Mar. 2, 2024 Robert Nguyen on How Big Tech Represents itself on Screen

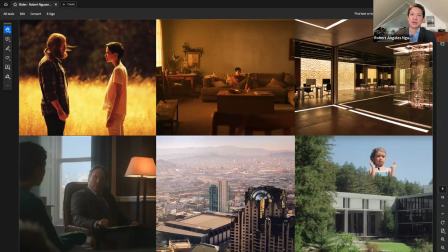12:11 and the image itself if you're familiar with the notion of the uncanny valley there's this idea that when you particularly in early computer animation things get creepy looking when they look human-like but it's still clear that they're not quite human and I think that that is the sort of sense attached with
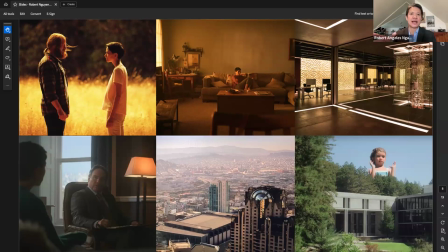12:29 the look of of this statue that's the company's namesake the protagonist played by Nick Offerman named the company after his daughter who had tragically passed away And so it's this giant, strange statue that is such a part of that world,
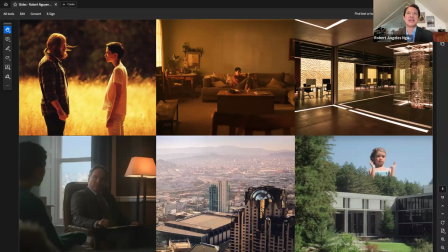12:47 of the daily life of the people within the universe of this series, that it's really never commented on how strange or unusual or creepy it is. So the things that I think about with this series are, one, what is life like if a single company were to dominate all of the technology industry?
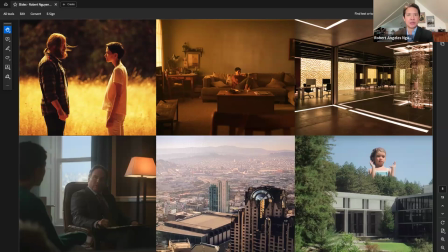13:08 and in that case in the in the series that's due to quantum computing it's this new thing that comes in and then all of a sudden changes all of these consumer technologies and even though I originally worked on this this part of my research project a few years ago since that time with
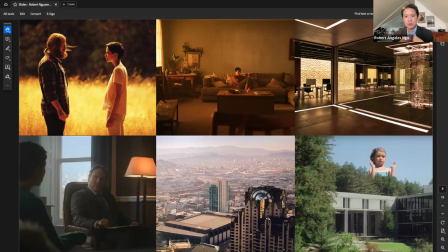13:24 the advent of generative AI being put productized and really pushed through so many services that's that's something that I think it was like a very clear analog here's a new technology and companies are trying to figure out how can we maximize this or squeeze out everyone else.
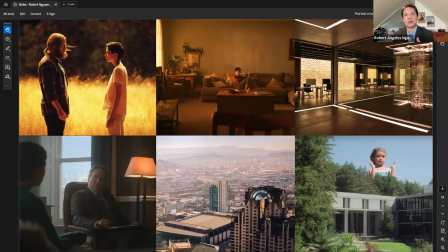13:41 Secondly, I think of what are the consequences of the, or what are the impacts of a tech industry on a single city, even in this case, San Francisco, when all of the industry has been subsumed into a single one.
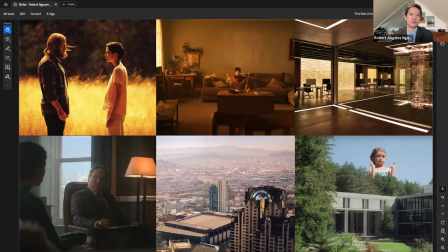13:55 And finally, in a larger sense, what are the strange conditions of life that we might in the future or might already be grown accustomed to like that giant creepy statue that we're inattentive to simply because they've been so deeply ingrained in our everyday life.
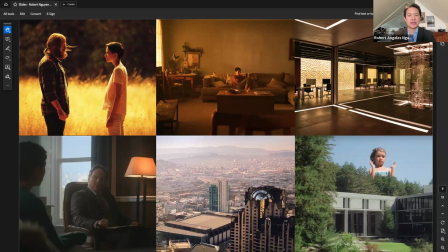14:13 The other film or the other work that I'd like to talk to a bit that I've studied in a similar vein is The Circle,
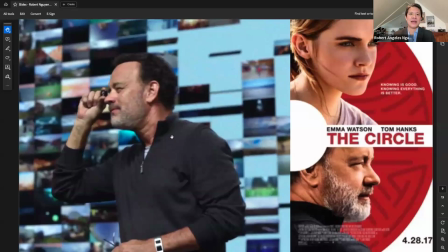14:20 which is, again, based on that novel by David Eggers. Here's just a, this is, Tom Hanks plays this CEO character and he's demoing a little video camera on stage here. The basic plot of the film and the novel are similar in that there's a large tech company, The Circle,
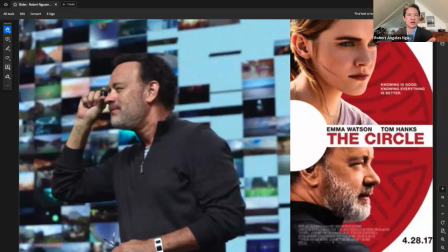14:37 and similarly enough, and maybe this is for narrative purposes, but like with the Devs film, this single company has consumed or destroyed all its competitors. And the concern of this film is really around privacy and the erosion of privacy. the loss of privacy.
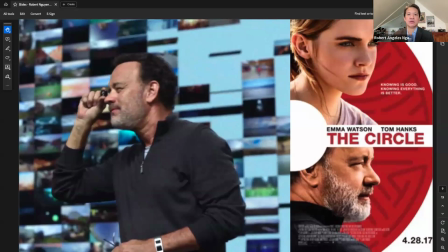14:54 So this company uses the language of sharing to convince people to essentially turn over or post or share all of their information. And there's a lot of language that we're probably used to in our own everyday lives about transparency, about sharing being good, about secrets being bad.
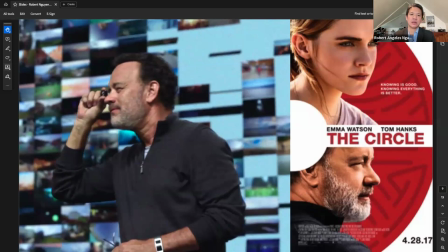15:12 And in the character, Tom Hanks, the character Eamon Bailey played by Tom Hanks, he has this line where he says, knowing is good, knowing everything is better. And I think for this film, this is a really good case in casting because the character,
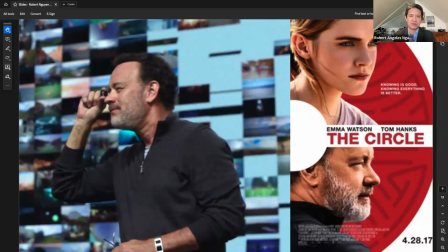15:30 Eamon Bailey, like some of the best villains, the villain doesn't think of themselves as doing something evil. They think about themselves as doing something good, something essential. So what better person to cast than America is Tom Hanks in this sort of role?
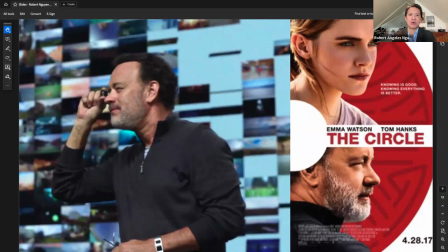15:43 um the movie the movie's protagonist may is played by emma watson a new employee another example of great casting where there's this character who sort of ends up going down a sort of dark path played by a character that we've known an actor that we've known for years playing hermione and harry potter
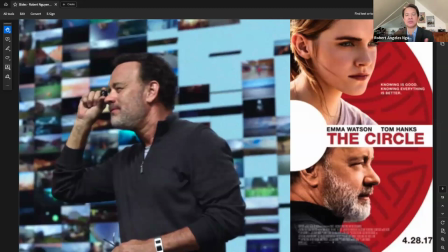15:59 and she rises through the ranks becomes a social media star essentially live streaming her life and then ultimately towards the end of the film it's revealed that there's a plot to complete the circle, to know everything, and essentially destroy privacy as we know it, for this company to hold all of the world's information.